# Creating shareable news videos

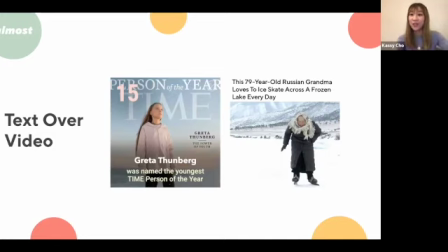So this is sort of like, taking a listicle, for example, and then turning it into a video, which then has text sort of illustrating the list. And then you have the other type, which is sort of like telling a story.
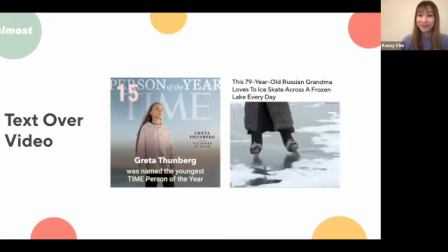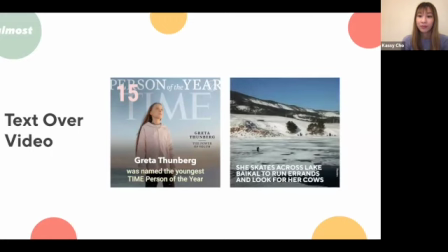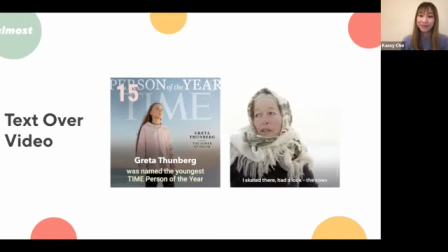туда-сюда проехала. А по снегу что же находишь-то?
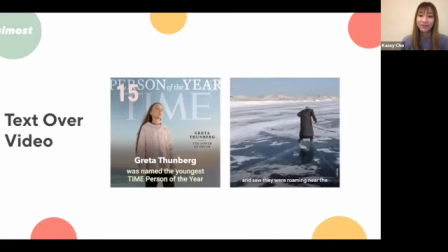Когда вот туда проехала, посмотрела, нету. Туда проехала, смотрю, там у самой горы ходят, да?
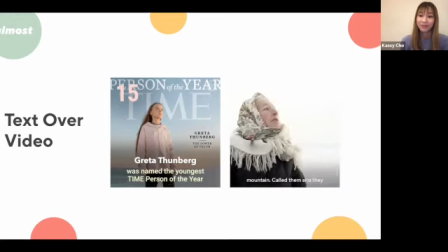Ну вот, покричала того-сего, и все домой прутся. Вот и все. Что тут, дело? Почему нравится? Потому что душа просит.
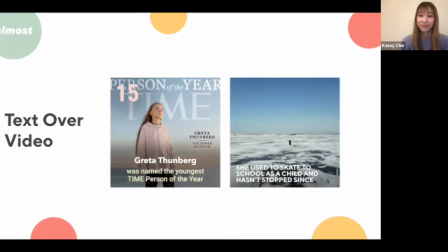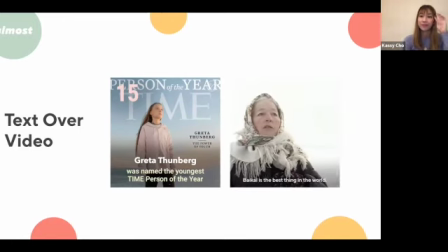Байкал – это лучше всего. Это нетронутая, это девственная природа. Вот. Ничего я не могу сравнить. Ни с чем.
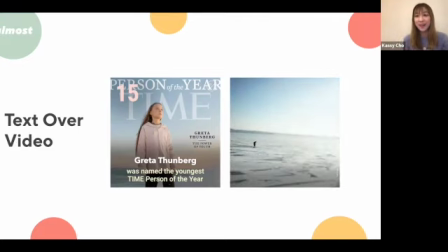So this allows you, if you have text over video, this allows you to do more of a storytelling arc where you can sort of, guide the viewer through the story and tell them, more information about it, beyond just sort of having the text, the videos sort of clips together in a row.
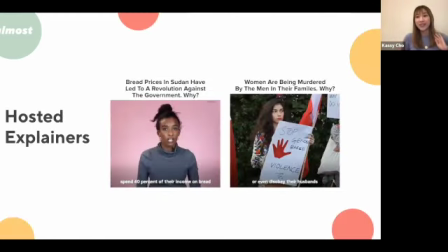And then you have the hosted explainers, which is basically really, really good for breaking down really complex and sort of big topics that are very difficult to sort of visualize because, there's a lot of events going on, and it's also, difficult to sort of just tell it through sort of, your text over video.
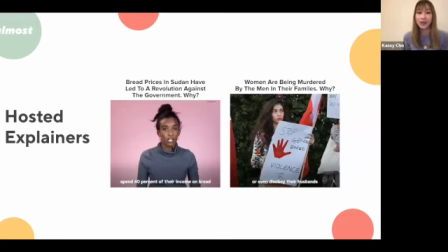So here are just two examples of how you can sort of treat hosted explainers, which are also very similar to sort of the TikToks.
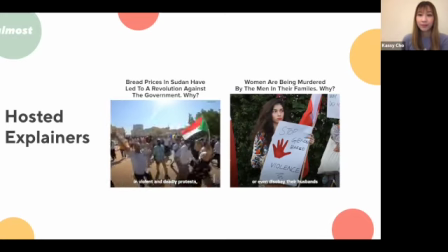For weeks in a row, people in Sudan have been taken to the streets in violent and deadly protests, clashing with police, which has led to an estimated death toll of around 40 people.
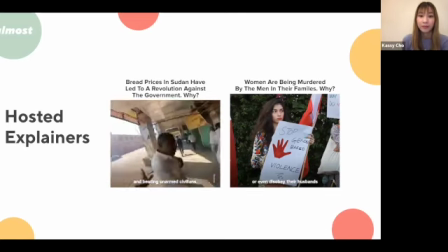Videos show the military using weapons and beating unarmed civilians.
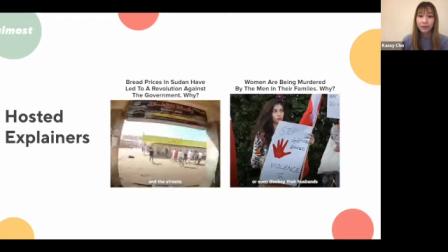Journalists, doctors and protest leaders have been dragged from their homes and the streets, and the government has shut down the internet.
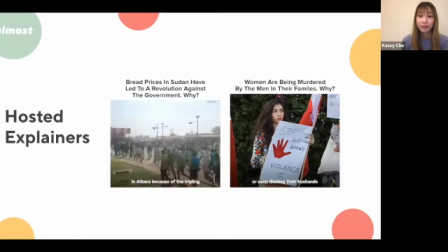The protest started on December 19th in Atbara because of the tripling of the prices of bread.
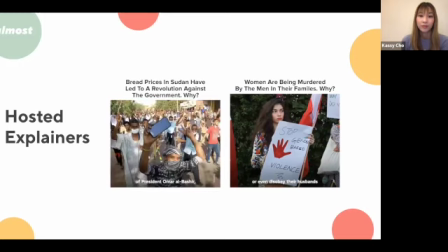But they have now evolved into wider demonstrations against the regime of President Omar al-Bashir, who has ruled the country for 29 years. Activists say people now spend 40% of their income on bread because of inflation.
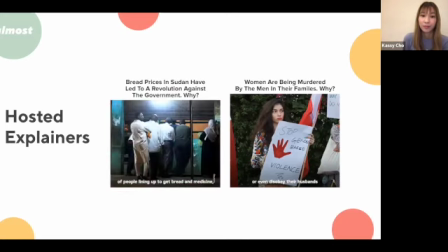People have described seeing hundreds of people lining up to get bread and medicine,
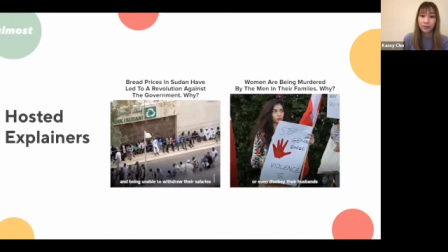sleeping in their cars as they wait for fuel, and being unable to withdraw their salaries from ATMs. This has angered citizens and led to discontent with Bashir and his inability to keep the country's economy afloat.
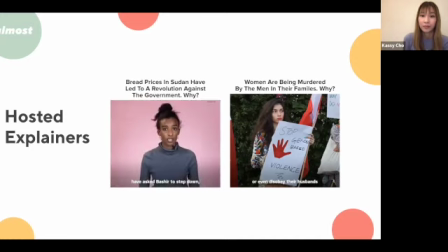Many are now calling for Bashir to resign. Political groups close to the government have asked Bashir to step down, but with much of the military and police loyal to him, an overthrow could be difficult. It would also not be an immediate fix to the country's pressing problems.
So this was actually this coup from previously, not the one that just happened. But as you can see, if you think about this, and so say we want to cover, bread price,
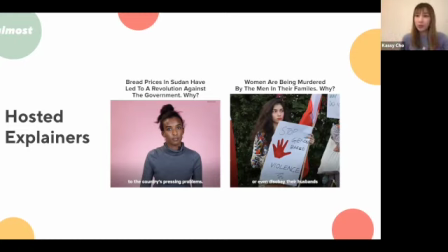the Sudan coup back then, if we just sort of use a photo and then we try to put some text on it, it's probably not enough for us to sort of go through all of the, all of the things that people are contemplating, all of the stuff that has happened, all of the historical context.
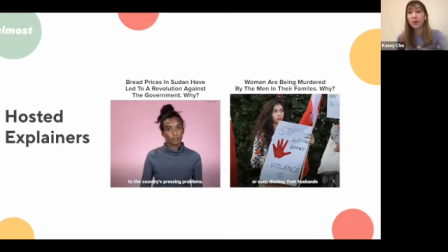And so this is a really good way to sort of help people, to guide people through the story, through having somebody as well to sort of talk them through it the same way that you would a friend.
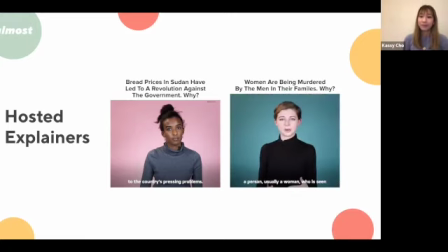And so here is another example.
An honour killing is the murder of a person, usually a woman, who is seen to have violated traditional values.
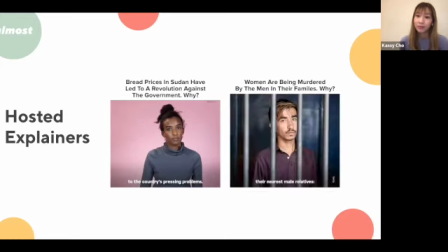The murders are often committed by their nearest male relatives, brothers, uncles, fathers.
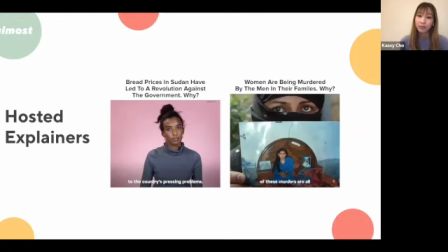The concept has been around for more than 2,000 years. The earliest known example of these murders are all linked to female sexuality. This is because honour killings are all about protecting the male concept of honour.
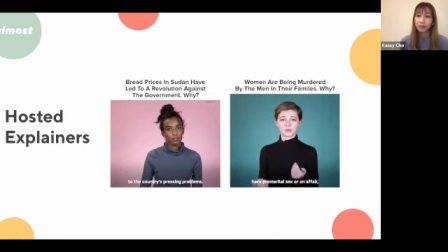The murders are predominantly motivated by women who have premarital sex or an affair, or even disobey their husbands or close male relatives.
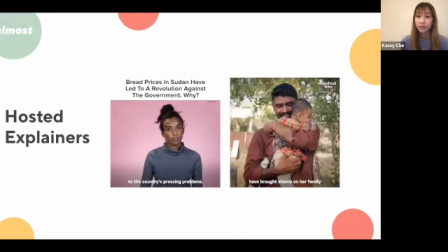These murders can even occur after a woman's been raped, because then she's seen to have brought shame on her family or close male relatives.
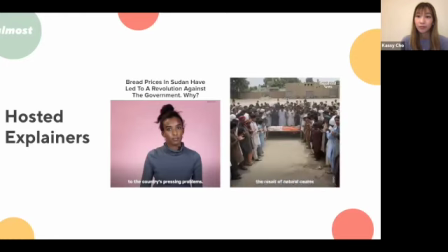After honour killings, communities often try and pass off the deaths as the result of natural causes or accidents.